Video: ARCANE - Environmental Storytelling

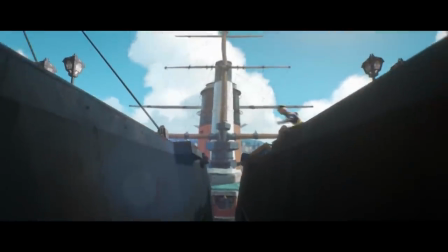It's a first attempt at strengthening the bridges that divide those two cities, bridges that mark the divisional wars and battles for freedom, for justice and equal opportunities, to the bridges seen in the depths of Zorn,
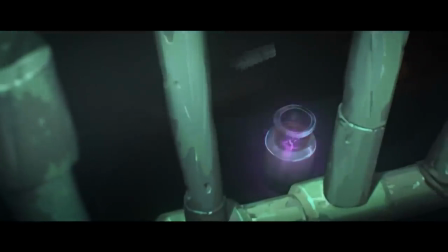hovering over shimmer workshops, a drug consumed to drown out the horrors of a neglected Zorn lifestyle,
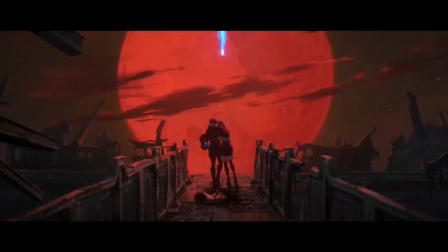to the bridge shown within the last sequence of the show, so burnt and broken, barring the hauntings of Milo,
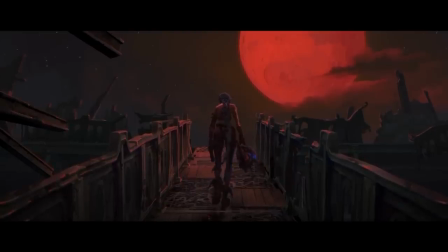Clagger and Vanda's deaths, as Jinx carries the weaponry that would diminish any agreements of peace and unity between Piltover and Zorn. It's this back and forth between a city of fortune and a city of adversity that makes the Firelight's paradise so inspiring.
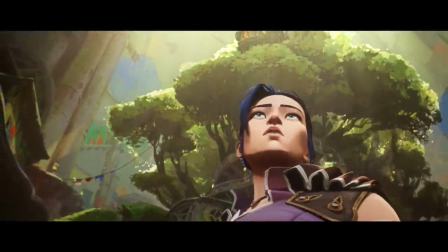An environment built from the ground of Zorn's failures into a home that is sustainable and habitable.
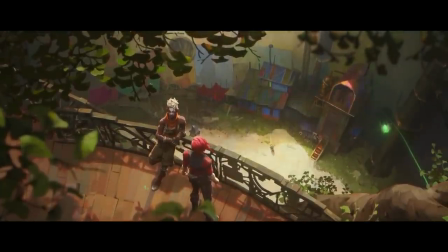Thriving in a place where nature is preserved and blooming, where kids play around freely with lack of fear,
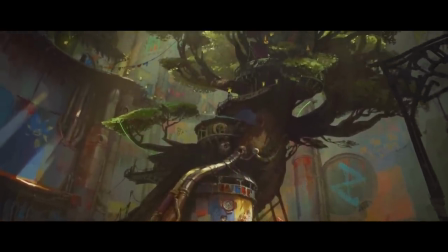and an environment untarnished by smug or sleek architecture.
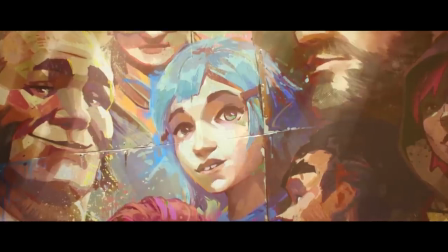It's what Echo always wanted from Zorn, and is willing to fight for a home where kids like Young Powder can doodle and mess up the walls,
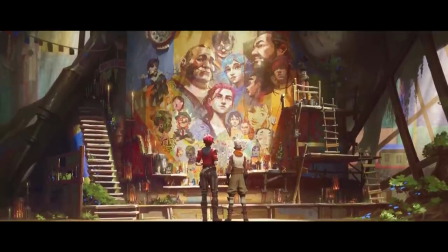but also spare time for the Fallen, a shrine of those who persevered through the cruelty of falling victim to elitism and classism.
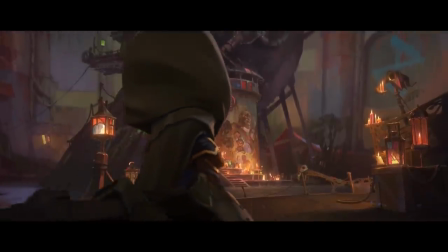The Firelight's hideout is perhaps the saving grace within Arkane's narrative,
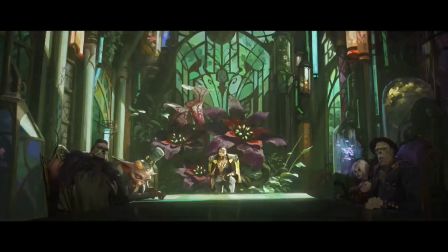and it's only through perfecting environmental storytelling that we're able to truly see the differences between Piltover and Zorn,
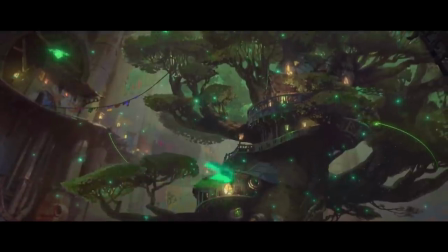and the hope of what could lie ahead.
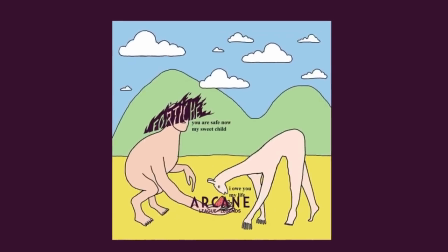As always, thank you for watching. Arcane became an instant favourite of mine and it was only a matter of time before I covered the series.
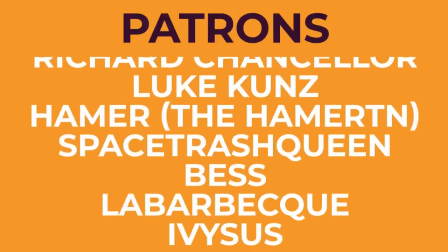I hope you enjoyed the video and I want to thank my patrons as usual for their massive support.
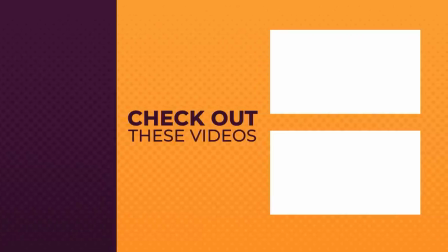I'll catch you guys next time with an anime focused video. day.